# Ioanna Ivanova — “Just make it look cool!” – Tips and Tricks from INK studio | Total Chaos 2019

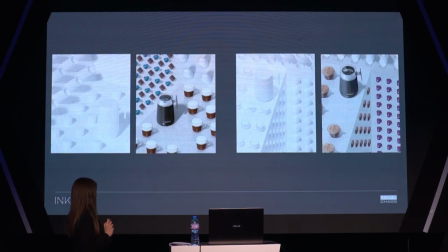932s
So these are the final images. We had a couple of them, where we can see the actual footage of the coffees with the barista integrated
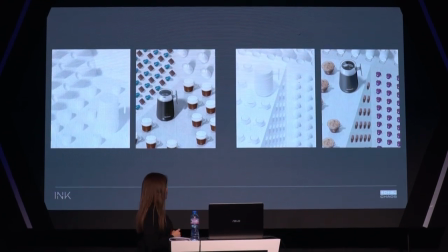945s
in a CG environment with the chocolates and capsules and all this funny stuff.
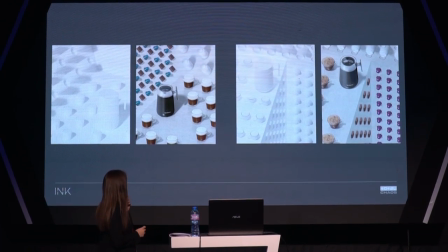952s
The tricky bit here was like we had to use the coffees, but everything was CGI, and the coffees weren't shot in the same lighting as they were put in the environment. So we had to go back and relight stuff,
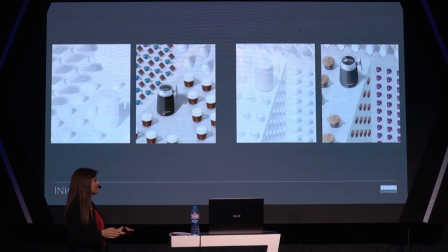967s
just shadows and reflections, so we can build that into post-production and create these accurate images.
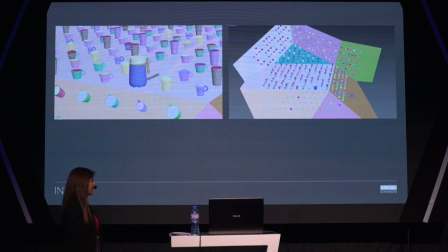976s
In terms of animation, it was a little bit tricky because we had these really uneven surfaces, so we had to go with the camera and just tweak around, see what works and how to make everything engaging, as well as we had to bear in mind that we are creating not just one main film,
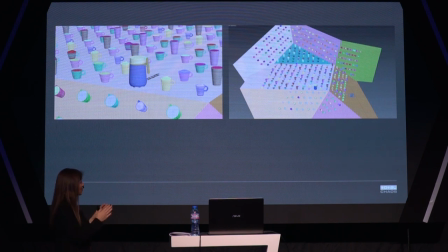996s
but film for every social media, like Instagram, different crops, you know, like different social media videos.
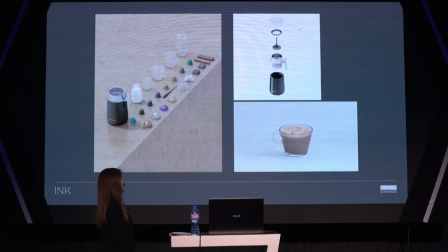1005s
So one of the first tips I have here is, of course, make your modeling as accurate as possible.
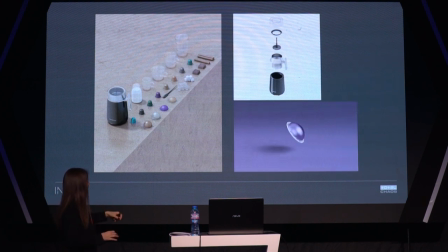1011s
We had that device, a callifer I think it's called, that measures things with the great, great detail.
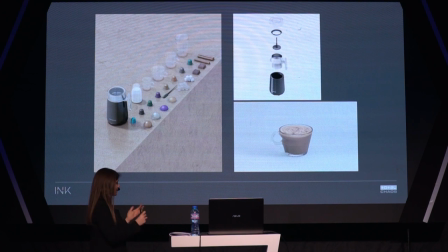1020s
So we had to go and Nespresso had like a specific cups and glasses in mind, they wanted to create really unique pieces.
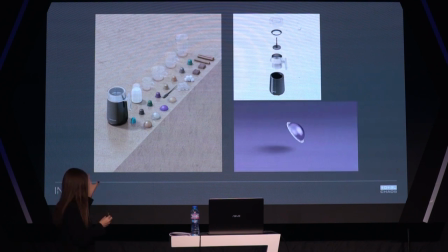1028s
Even the capsules, we had to go and actually measure everything in the scene and create it as accurate as possible,
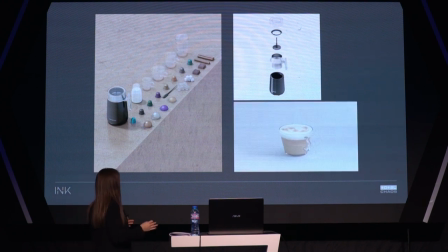1035s
because after that, when you put them into the environment, they had to behave realistically.
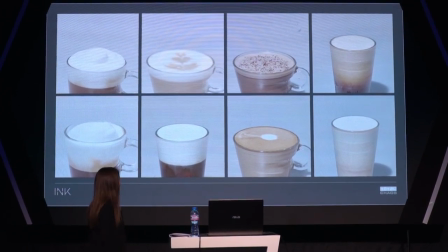1044s
And how do you create the perfect foam? These are the shots from the set. We had a specific barista who actually was a foam maker, a lady that came all the way from US to create the perfect coffees.
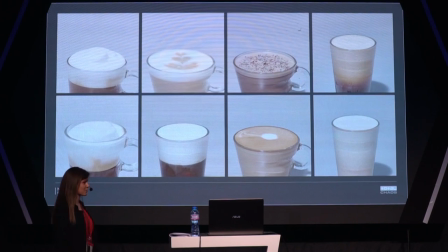1061s
This is what she did for a living. She was creating great, beautiful coffees and she was really helpful at the shoot because not only were we limited with angles but we also were limited with having cameras.
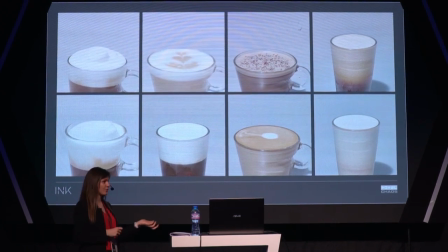1074s
So we had to do three angles but we only had two cameras. So the third camera had to be one of the two we had before. So, to have the coffee in a perfect condition, she had to recreate the coffee, so just to take the last shot. It was very intense, I would say.
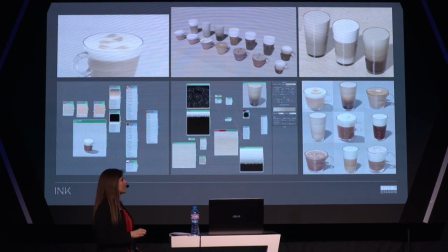1093s
Instead of approaching everything with complicated simulations
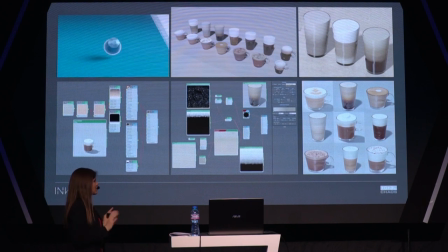1099s
and different complicated approaches, we decided,
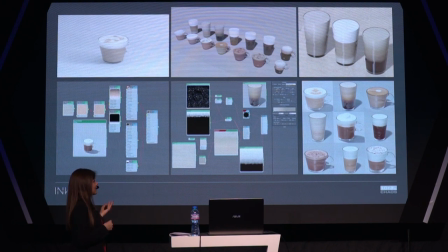1104s
because we were again pressured in time, as it's a commercial, it's always like that with this project. Instead of doing something too complicated, we decided the best and most efficient way is to make textures.
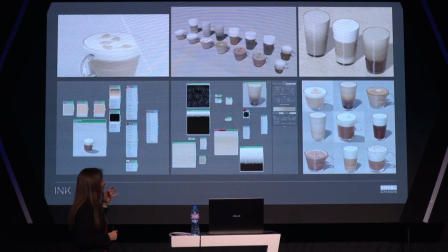1117s
Everything as a material you see here is created by textures. All the foam and all the coffees, they are all built-in materials.
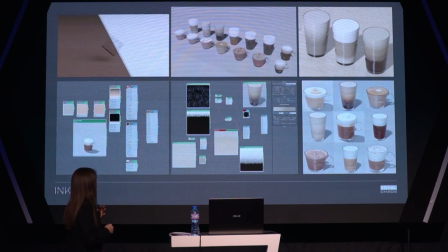1126s
They are not simulated. There isn't anything simulated in there.
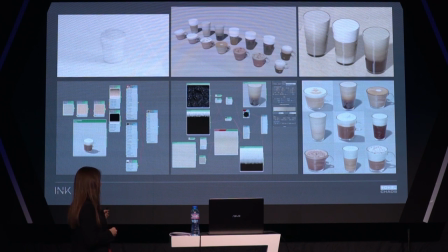1133s
Basically, we were using different ramp and gradient maps to make the division of the coffees and the foam. You can see bump maps to create the little foam and the bubbles at the beginning. We had to simulate a little bit of the ice in the glasses,
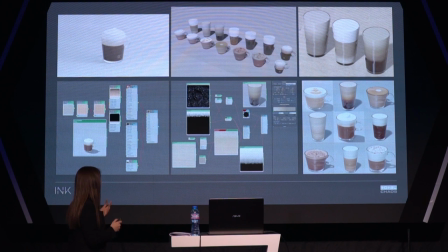1149s
so we achieved a natural way in the summer selection that you can see.
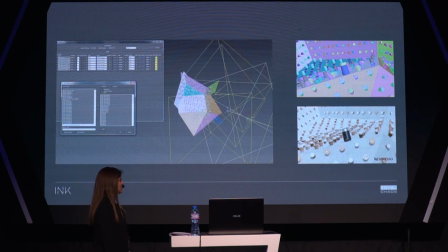1157s
The lighting was quite interesting because we had to lit every single surface in a different way.